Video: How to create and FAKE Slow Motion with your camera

In this video, we'll talk about slow motion.
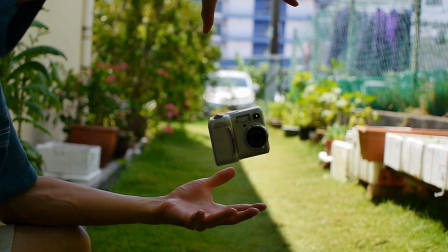1s
Now, slow motion can make the mundane and the usual clips look rather dramatic and special, and it can actually draw you into that video. However, slow motion isn't just as simple as slowing down your video in a video editing software. There's more to that than just doing so. Now, if you are new to making videos, this video will probably help you if you want to make slow motion video. If you have some experience, then this video will be a little bit too basic and you can actually give it a skip. Now stay to the end. I'm going to show you how you can actually fake slow motion using software. Now there are three things that's very important when you want to shoot slow motion. Number one is of course to shoot at a higher frames per second or FPS. Now the reason for that is that when you shoot at the higher frames per second, you can slow down your video and there will be enough frames to show in that video so that your video won't be blocky. What do I mean by that? If your video is at 24 frames per second, like a lot of people who wants to do a cinematic video, your shutter speed should be double that or as close to that as possible. So meaning 1/48th of a second or 1/50th. Now if you are like me shooting at 30 frames per second, I should be shooting at 1/60th of a second. That will make that video look smooth. However, that means that you need more light if you want to shoot at higher and higher frames per second. You need to make sure that your lighting is sufficient for the conditions that you are shooting at. Point number two, slow motion looks best when there's things moving in the frame.
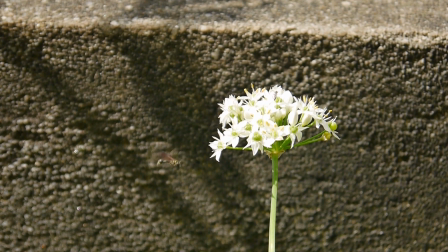91s
Right? Our brains know that things move at a certain speed in nature, and when you slow it down,
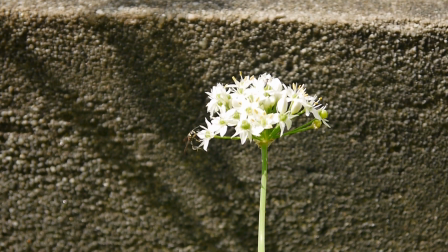97s
we tend to be attracted to videos like this because we want to see what we normally don't see with our normal naked eye. So when you slow it down, our brains go, this is slow motion, let me take a closer look, and people get drawn into that video. So if you are looking at me, a talking head, talking, and you're doing a slow motion, nobody is going to particularly pay much attention because nothing much is going to be interesting.
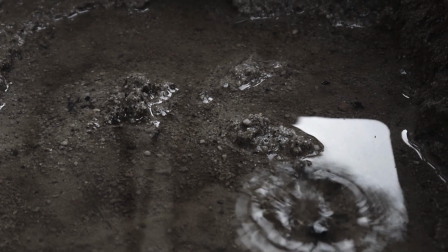121s
However, even a simple, say, something dropping into water, and when you slow it down, people want to see perhaps the waves or things that they normally don't notice. Point number three, don't slow down your footage too much. This is related to point number one.
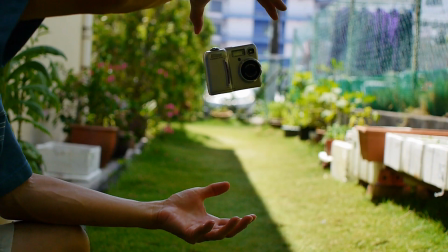136s
When you slow down your footage too much, there isn't a frame to meet the empty frames and you kind of see blocky effects. And this actually leads me to the next point, which is to fake slow motion in software. Some software can create frames between the two frames.
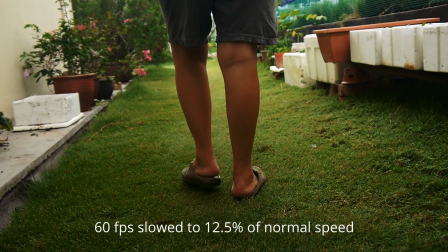153s
They sort of interpolate between two frames and create an additional frame so that when you play it back at normal speed, our eyes don't perceive that movement so much.
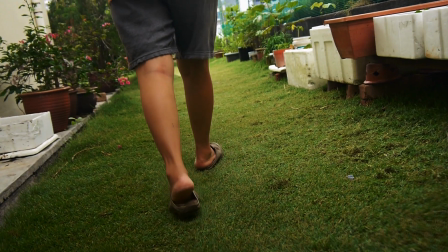162s
There's not so much jerkiness or blockiness. So some software can do it, and so let me show you how it's done in Davinci Resolve.
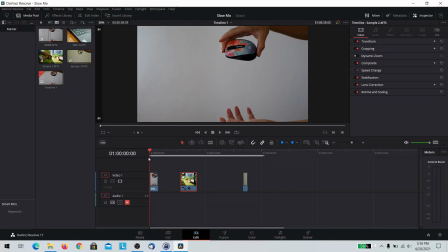170s
This is Davinci Resolve 17 and I have some clips on my timeline. This is just some 3 clips of me dropping some stuff.
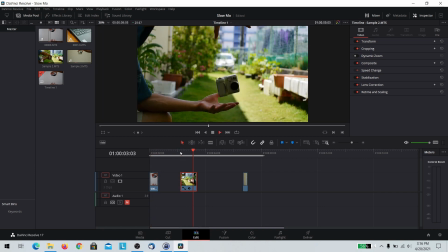177s
This is my mouse that I dropped, and this is the camera that I dropped, and this is another camera that I dropped.
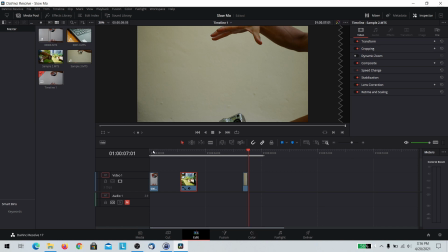184s
Right now I'm going to show you why I use this two camera. But anyway, this project setting at the moment, let's go to the file project settings.
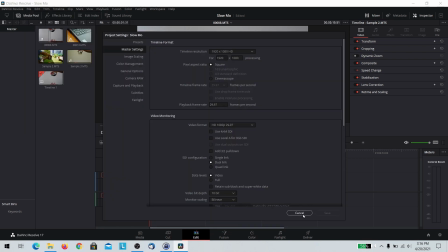193s
The project is 29.97 frames per second. Alright, so my clips are shot at 60.
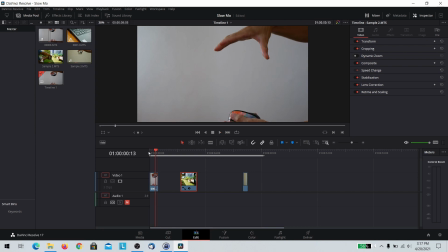200s
Alright, so this is just me dropping some items. Now to change the speed of an item in Davinci Resolve, all you need to do is go to your Inspector tab and go to Speed Change, and you can actually change the speed. So I'm going to change it to half, okay, 50%, and the clips lengthens.
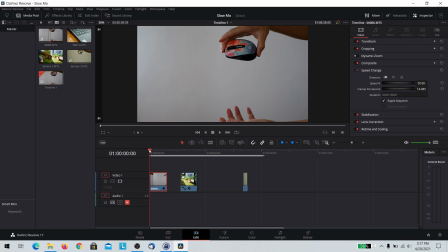220s
Now if you see this, now because there's a frame for each one, if I were to move it frame by frame, you notice that each frame, because the camera actually captured the frame, you can see this. Okay, same thing with this. Let's change the speed of this to 50%.
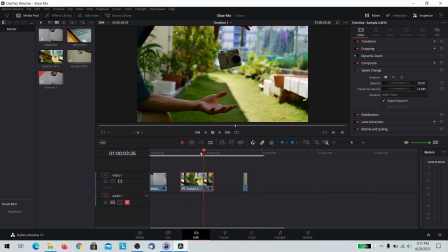240s
Again, every frame you notice that the item moves and the lines are pretty clear and sharp.